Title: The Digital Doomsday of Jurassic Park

That even those with the purest of intentions could be inadvertently complicit in exploitative practices.
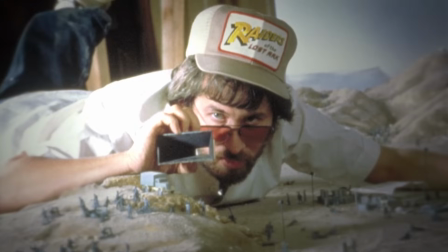[36:42]
Even him. The advent of the blockbuster he co-opted was thrilling for audiences,
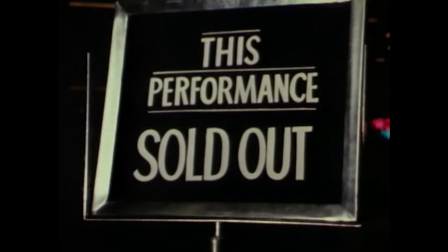[36:50]
but also gave major studios the ideal model for generating sky-high profits.
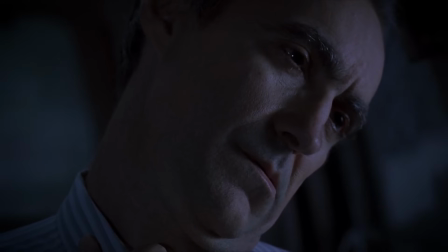[36:56]
And by the time of Jurassic Park,
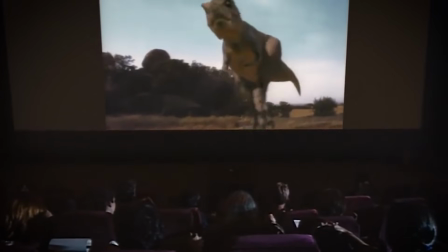[36:59]
Spielberg was staring down the barrel of the innovation that would change his industry and solidify the dominance of the studio blockbuster,
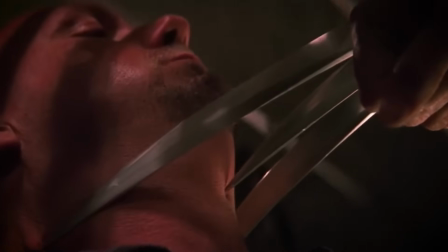[37:07]
that ever-sharpening thorn in the side of both the film medium and the artists who serve it,
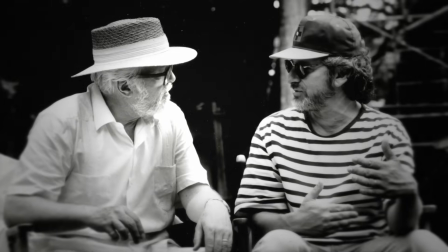[37:13]
potentially forever. Spielberg was John Hammond, and there was no more running from it.
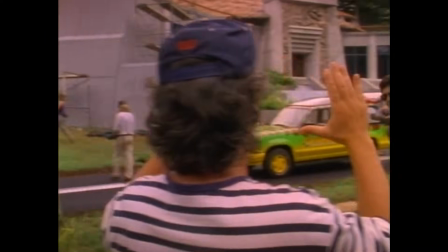[37:20]
And so, he made a choice. He honed all his ability, all the might and magic of his crew's living,
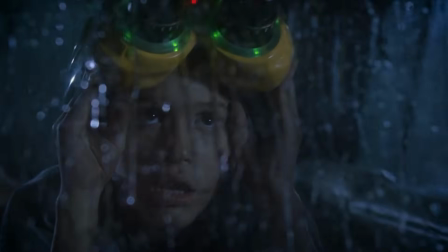[37:28]
breathing dinosaurs, into a shocking, terrifying thing with teeth,
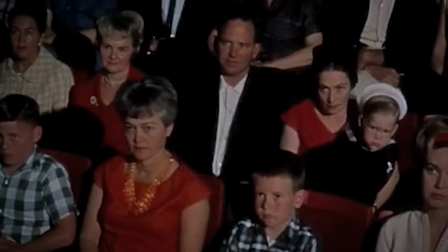[37:33]
clamping down on the inner child of young and old alike with the single most
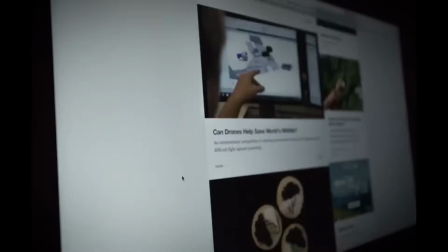[37:39]
important warning ever filmed against the dangers of playing God.
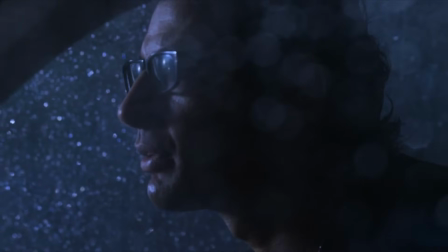[37:48] Being right all the
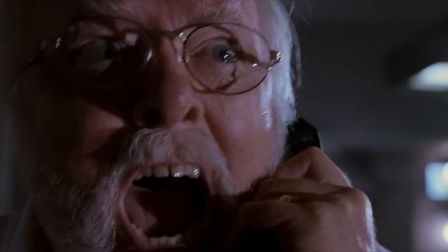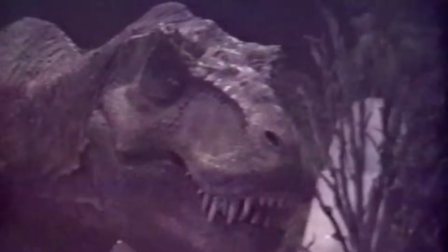[37:57] time.
Utilizing Winston's all but living animatronic monsters,
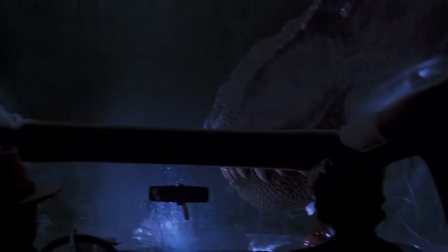[38:01]
Spielberg and director of photography Dean Cundey hold the camera close on the genuine dread of Sam Neill,
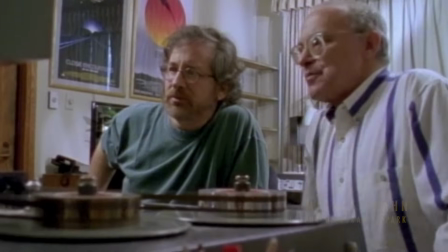[38:08]
Jeff Goldblum, Ariana Richards, and Joseph Mazzello. Editor Michael Kahn cuts at the seeming height of tension in every shot,
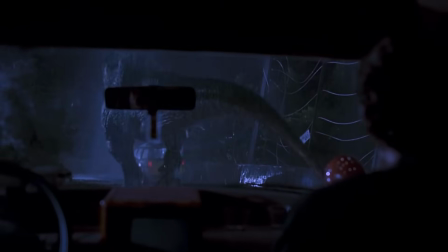[38:16]
communicating through wides of Murin and ILM CGI T-Rex the hopeless distance between child and guardian.
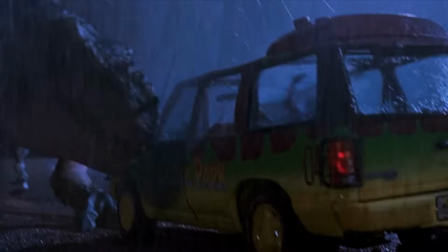[38:27]
In every movement, every flick of its eye, Spielberg wields the T-Rex for the ungovernable technology it represents,
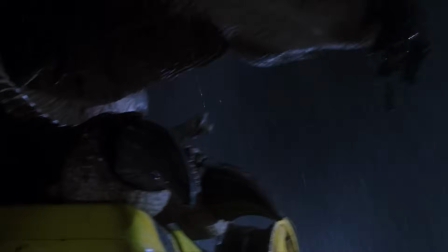[38:35]
as if the animatronic itself cannot be controlled, nor the CGI be tamed.
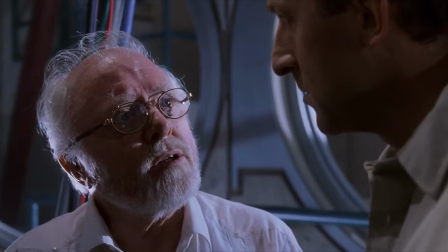[38:41]
It should dispel all doubts that Hammond, or anyone with the power to truly change the world,
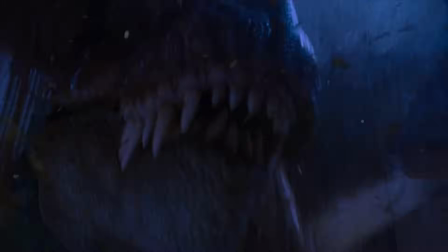[38:46]
could ever have control, and it should scare you.
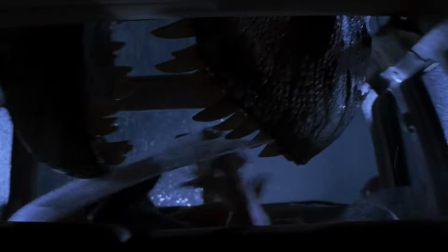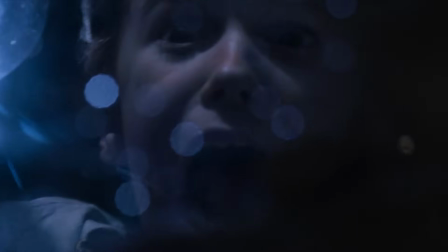[38:59]
Jurassic Park at first makes this clear in one very disarming sequence, but then does it over and over and over again.
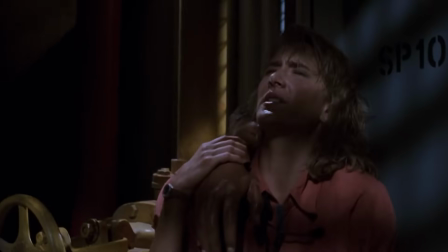[39:08] Oh, Mr. Arnold.
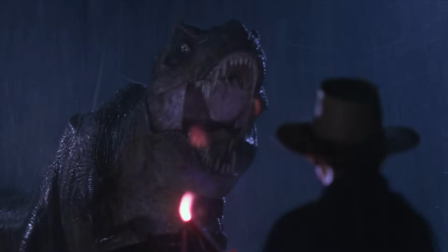[39:14]
Hammond's dinosaurs are not inherently evil any more than the effects behind them are,
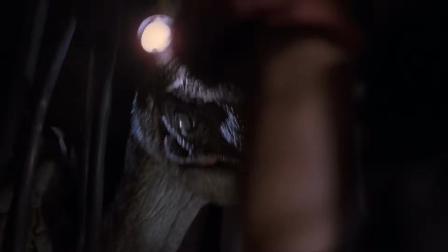[39:19]
but the behavior they have been engineered with is a direct consequence of Hammond's erroneous god complex.
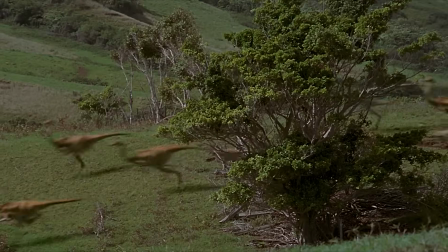[39:27]
And the same can surely be said of the worst digital creatures left to roam the Jurassic Park of today.
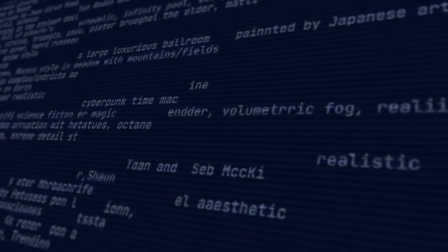[39:37]
Through recent advancements in generative AI, AI researchers have unlocked the power to create original artwork.
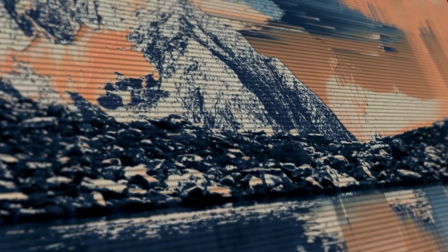[39:45]
Many of these works are beautiful, and some have even won awards, such as Jason Allen's Theater d'Opera Spatial,
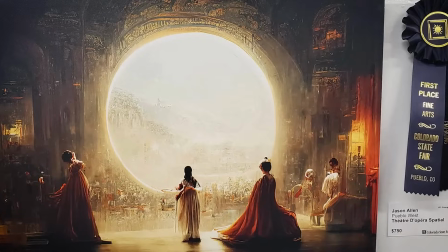[39:52]
which won first prize in digital art at the Colorado State Fair in 2022.
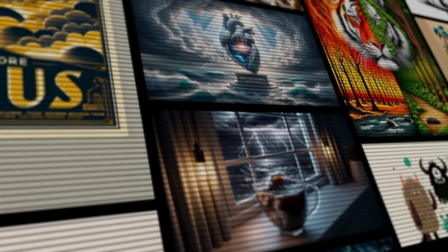[39:57]
But the massive, underlying problem with Allen's art, and nearly all AI-generated art created through popular programs Midjourney,
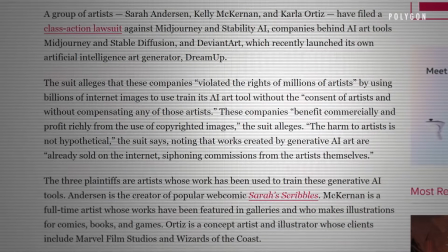[40:05]
DALL-E 2, and Stable Diffusion, is that they rely on the work of other human artists in their training data,
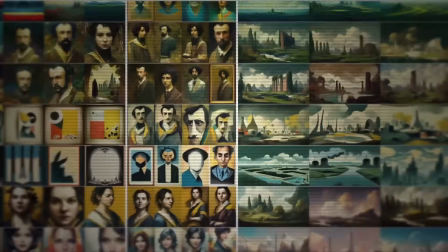[40:13]
usually acquired without the consent of said artists, producing, at times,
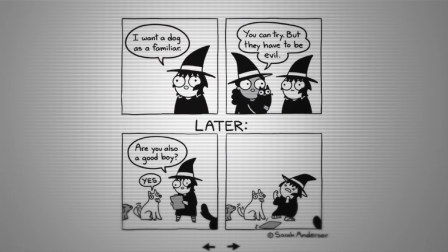[40:19]
near-blatant ripoffs of other artists' art styles and artwork.